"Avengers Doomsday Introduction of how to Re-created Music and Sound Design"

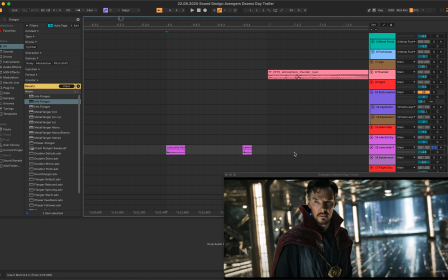(40:36)
So yeah, just starting from here, Doctor Strange is walking, and as you can see,
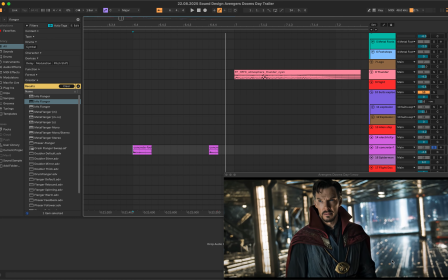(40:45)
the floor is kind of concrete or something hard material. So I just use a concrete. I guess he wore the boots,
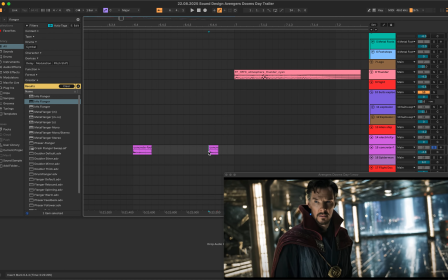(40:57)
so I thought it could be right for that situation.
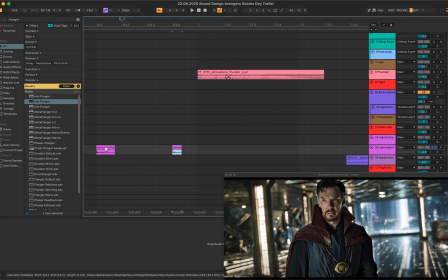(41:03)
I even didn't change the pitch. I just, the original sound itself is quite long,
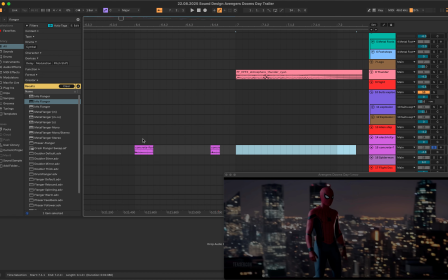(41:11)
so I just cut it and then placed them with reverb,
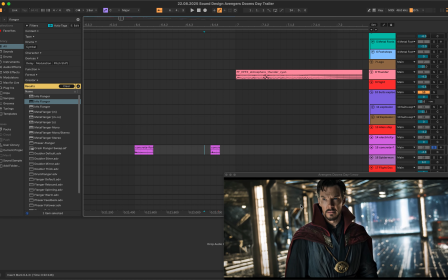(41:17)
which, as you can see, the space is larger.
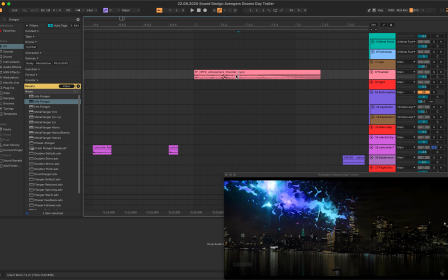(41:23)
And here, this one is use the same sample thunder sound because the scene itself kind of like separate into two,
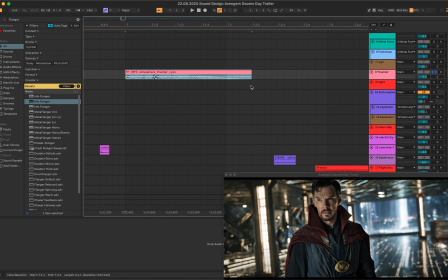(41:36)
which and also looks like kind of lightning. So I just put the same thunder sound in it. Didn't change at all. Just use the sample and move on to the next.
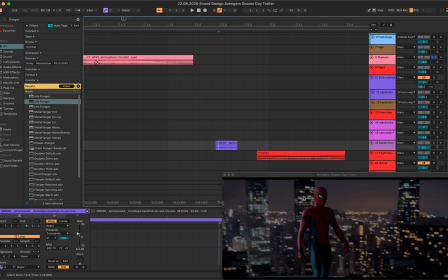(41:51)
Yep, the Spider-Man is walking, and as you can see, it's a rooftop. It's supposed to be he's not wearing boots or shoes at all, so I imagined he's just walking on barefoot, so just use the barefoot sound.
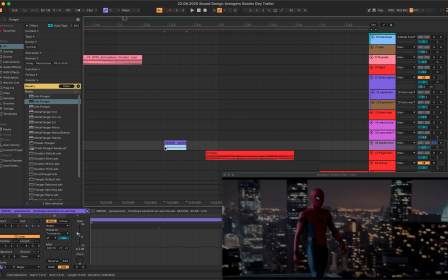(42:13)
Slightly like wet on the wet floor to exaggerate he's walking,
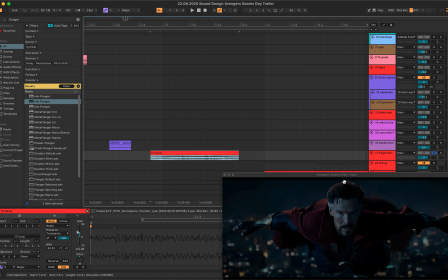(42:20)
and Doctor Strange is wearing cloak and the clock is fluttering on the sky. So I put the sound which I used on the top, the flight sound.
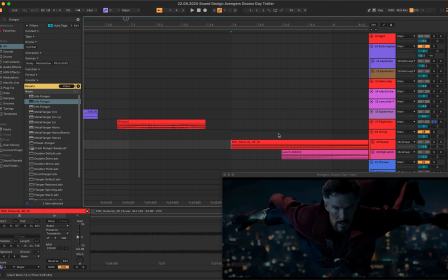(42:36)
I kind of like trying to describe the fluttering sound. I didn't change much.
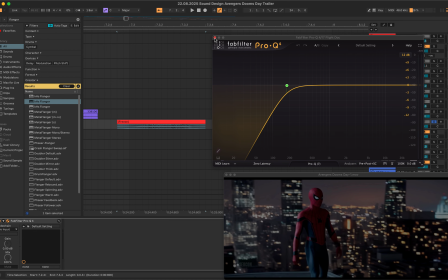(42:44)
Just cut the low frequency because it's really close to the camera.
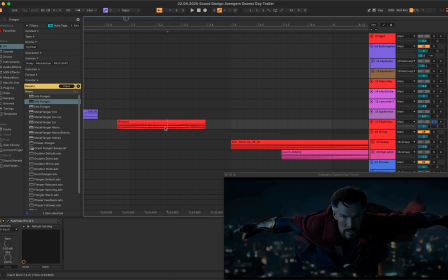(42:52)
We was sometimes can't hear the low frequency well when it's too close, so I just remove the low frequency sound.
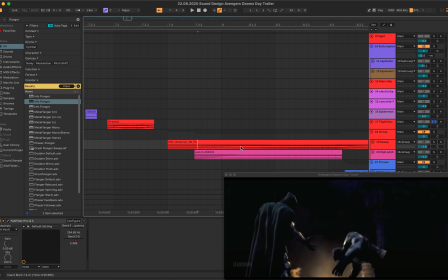(43:03)
And there's, as you can see, the scene is kind of like using psychokinesis. When you hear that, it's combining the two sounds. One is
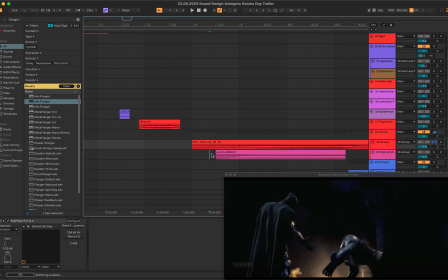(43:21)
this sound, and the other one is. It just reminds me of Pokemon somehow. There's some Pokemons using psychokinesis, and I wanted to describe some ultrasonic sound,
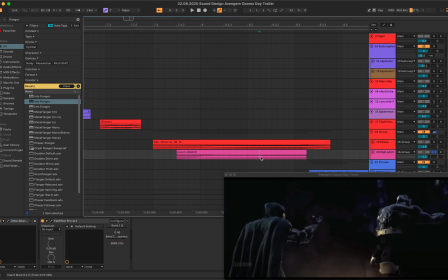(43:39)
but we can't hear in real life. So I'm just trying to use some high pitched sound. And as it goes up, so the sound also gradually volume up.
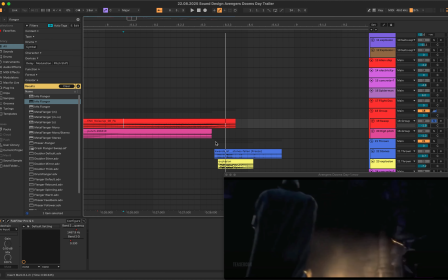(43:58)
And he's thrown, so just sound is put, and then
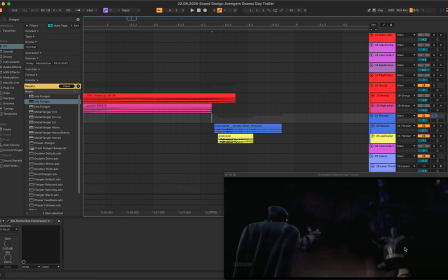(44:06)
when he's thrown, his hits against the bricks, and the bricks are fallen. So I combine these two sounds, bus compressor as usual. So hitting sound,
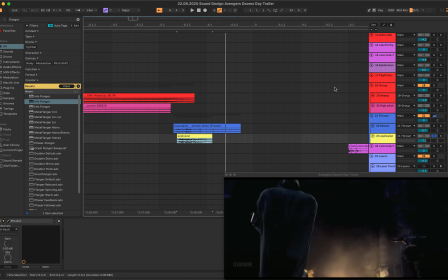(44:25)
which I used previously in the other scene for explosion, and stone
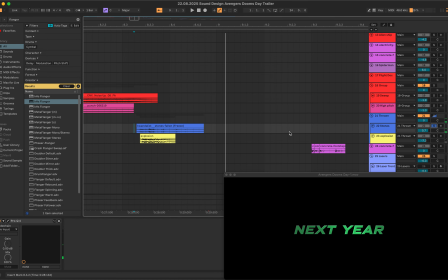(44:34)
is fallen.
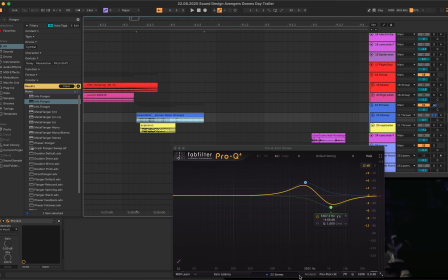(44:37)
This one I slightly changed like that to boost between 1 and 3 kilohertz sounds.